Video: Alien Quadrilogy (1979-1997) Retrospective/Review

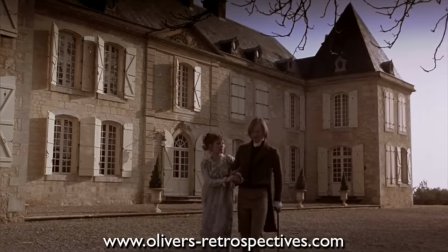(8:32)
All had been impressed by Ridley Scott's work on The Duelists from 1977, and they had made an offer to him to direct Alien, which Scott quickly accepted. Inspired by the story, Scott, an avid visualist, created extensive storyboards, including the spaceship and space suits,
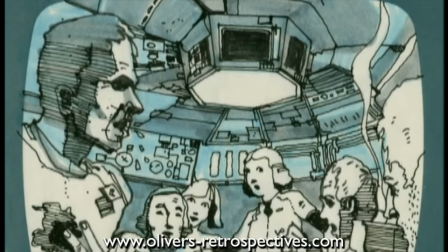(8:47)
taking inspiration from 2001 A Space Odyssey and Star Wars, and impressed 20th Century Fox doubled the film's budget from $4.2 million to
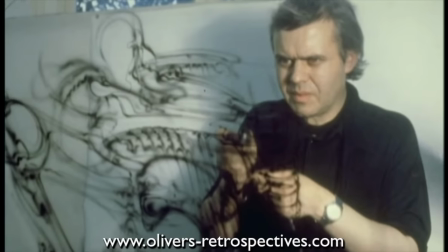(8:58)
$8.4. O'Bannon introduced Scott his own inspiration, the artwork of H.R. Giger.
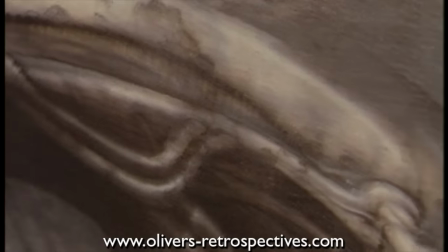(9:02)
Giger's painting, Necronom 4, embodied everything they wanted from the film's antagonist, and they asked the studio to hire him as a designer. Hans Rudi Giger was a contemporary surrealist artist, educated in architecture and industrial design, yet preoccupied by the biological and organic form.
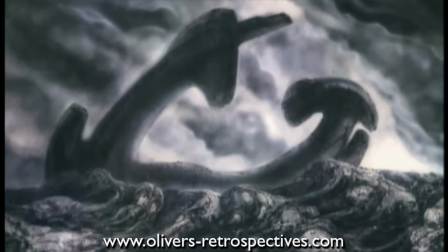(9:20)
The two influences are melded in Giger's instantly recognisable biomechanical visual themes.
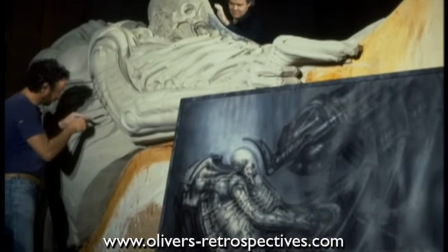(9:26)
Although most widely recognised for his work on the Alien films, Giger was prolific in all aspects of his artistic career,
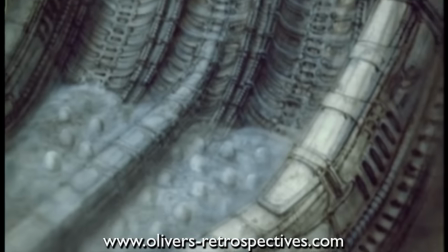(9:32)
lending his visual style to film direction, architecture and video games, as well as designing furniture,
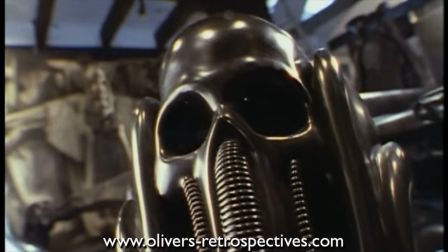(9:38)
album covers and even guitars. For Alien, Giger would work on all aspects of the alien and its environment, including the surface of the planetoid,
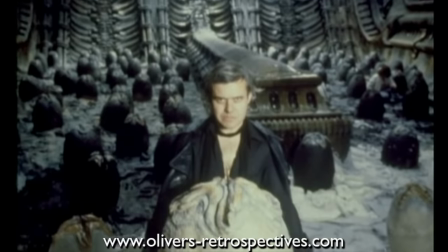(9:45)
the derelict spacecraft and all forms of the alien from the egg to the adult.
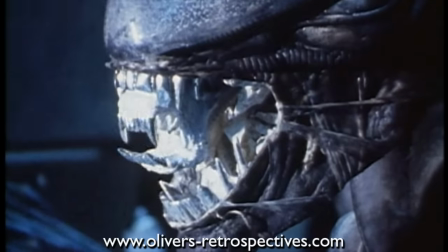(9:50)
Giger began working at Shepperton Studios in July of 78 and finished in December.
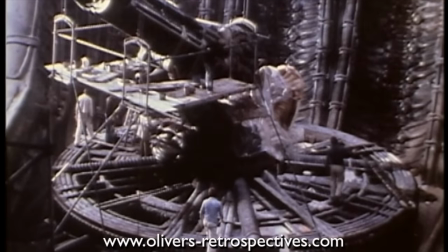(9:56)
With its relatively small budget for the time, it certainly wasn't a small movie.
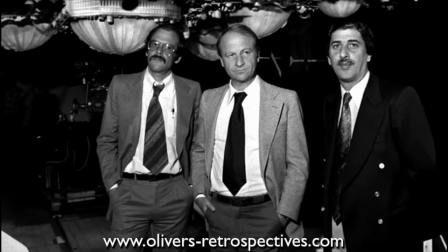(10:00)
Ridley Scott was constantly under pressure from the producers to get the shots done, which caused great tension.
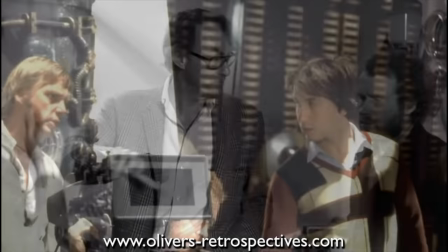(10:06)
The crew were behind Ridley all the way and felt he was producing plenty of setups to remain on schedule,
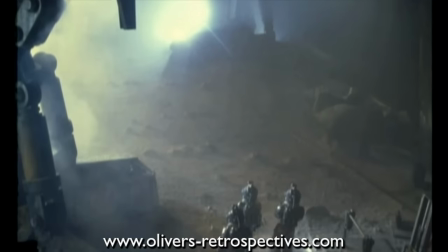(10:12)
and they had no idea why the producers and Fox were breathing down his neck, because they were so impressed with the dailies.
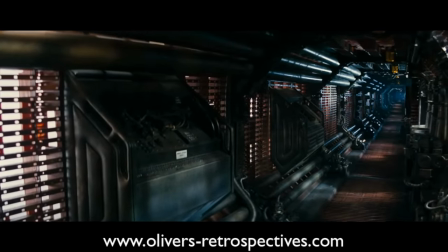(10:18)
The set pieces were huge. The main spaceship and the corridors to the main rooms were all connected, so the cast felt they were on a real spacecraft.
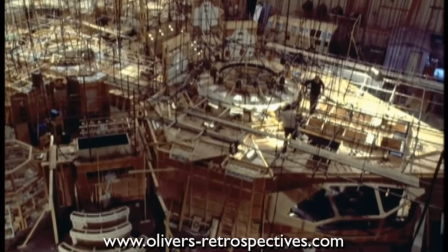(10:26)
The confinement helped add to the thriller aspect, like there was no escape,
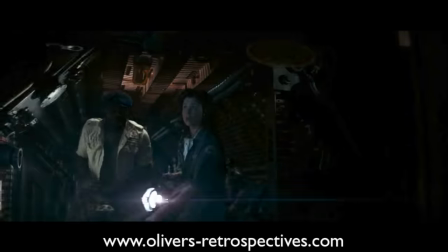(10:31)
which really helped the actors and their performances to heighten the scale of the space jockey and the exterior of the Nostromo as it landed on the planetoid.
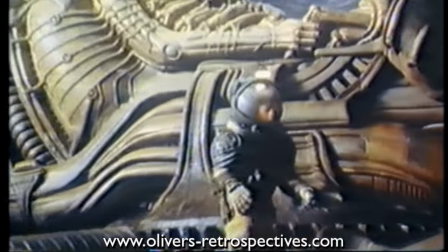(10:39)
They used Ridley's children and one of the cameramans, so everything around them looked bigger.
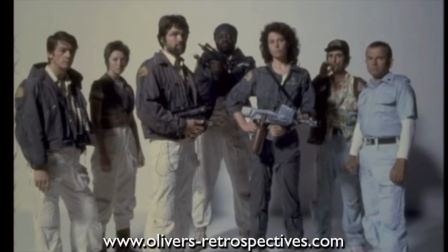(10:44)
A very simple yet clever technique. Dan O'Bannon and Ronald Chusett wrote all the film's seven roles as generic male characters,
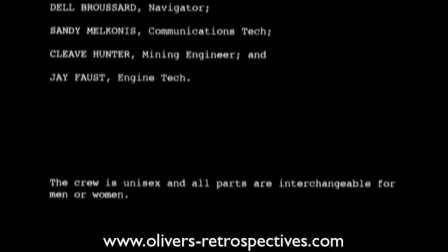(10:52)
with the suggestion that the crew is unisex and all the parts are interchangeable for men or women.
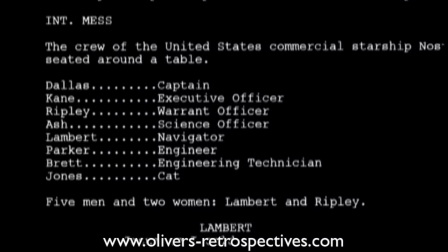(10:58)
Scott was therefore free to interpret the characters as he wished and to cast accordingly.
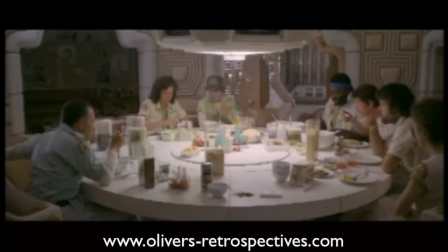(11:03)
They wanted the Nostromo's crew to resemble working astronauts in a realistic environment, a concept summed up as truckers in space.
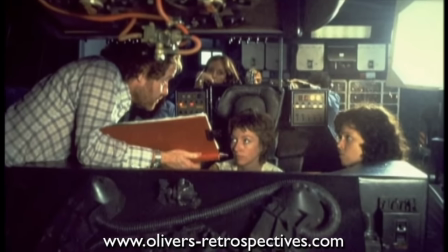(11:11)
Ridley Scott sought to hire strong actors for the film so he could focus his direction on creating and capturing a specific visual style,
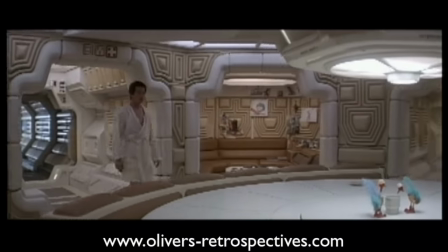(11:18)
which has become a common practice of his. Ridley Scott wrote several pages of backstory for each character. Tom Skerritt plays Dallas, the captain of the Nostromo.
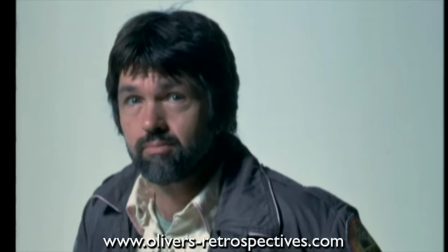(11:28)
Dallas is a very relaxed and approachable captain, but always tries to avoid getting into arguments and heated debates.
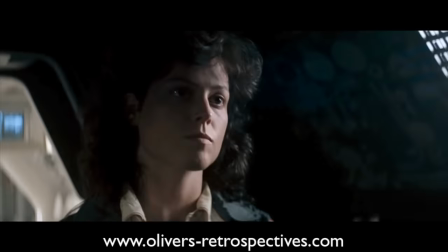(11:34)
He sticks to the rules and doesn't want the extra stress, especially when dealing with Ripley and her disagreements with Science Officer Ash, and his attempts to deal with the facehugger. Newcomer Sigourney Weaver plays Ripley, the warrant officer aboard the Nostromo.
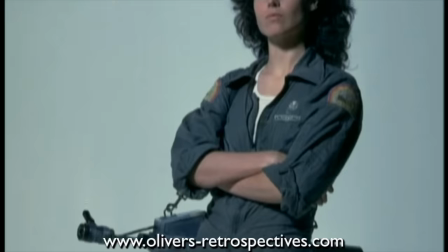(11:48)
Sigourney Weaver was well known for her work on Broadway, and Ridley Scott was so impressed with her audition.
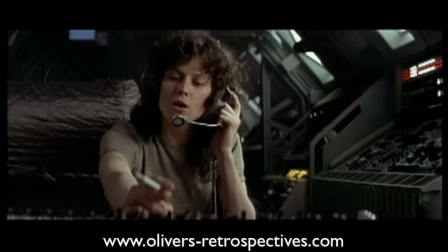(11:53)
Sigourney was the last actor to be cast for the film as the sets were being built, and this would end up being her first film. Veronica Cartwright plays Lambert, the Nostromo's navigator.
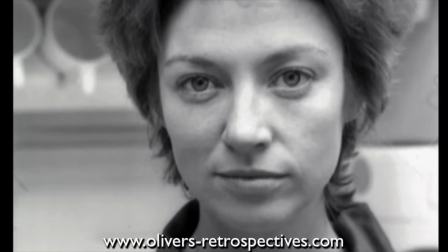(12:04)
Veronica had been in other horror and science fiction films, such as The Birds and Invasion of the Body Snatchers.
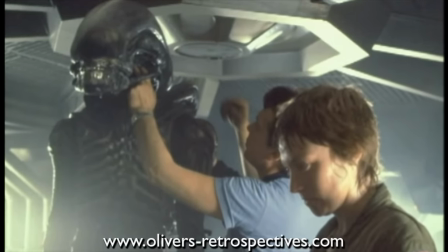(12:09)
Having first read for the character of Ripley, she thought she was cast for that role. It was only at a wardrobe fitting in London that she was informed she had in fact been cast as Lambert.
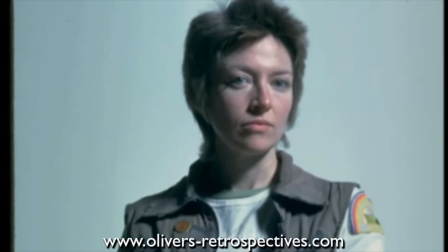(12:18)
Veronica wasn't keen on Lambert's character because of her unstable emotions, but Scott explained it represented the audience's feelings. Harry Dean Stanton plays Brett, the engineering technician.
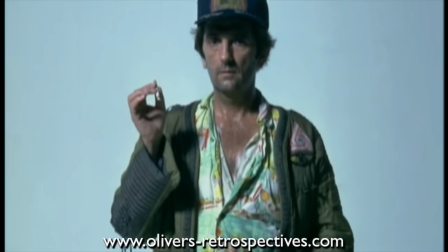(12:29)
Harry wasn't a fan of science fiction and monster movies and took some convincing from Ridley before he would take on the role,
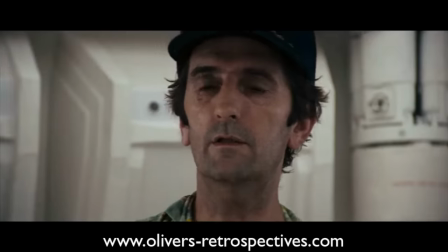(12:36)
reassuring him that it would be more of a thriller.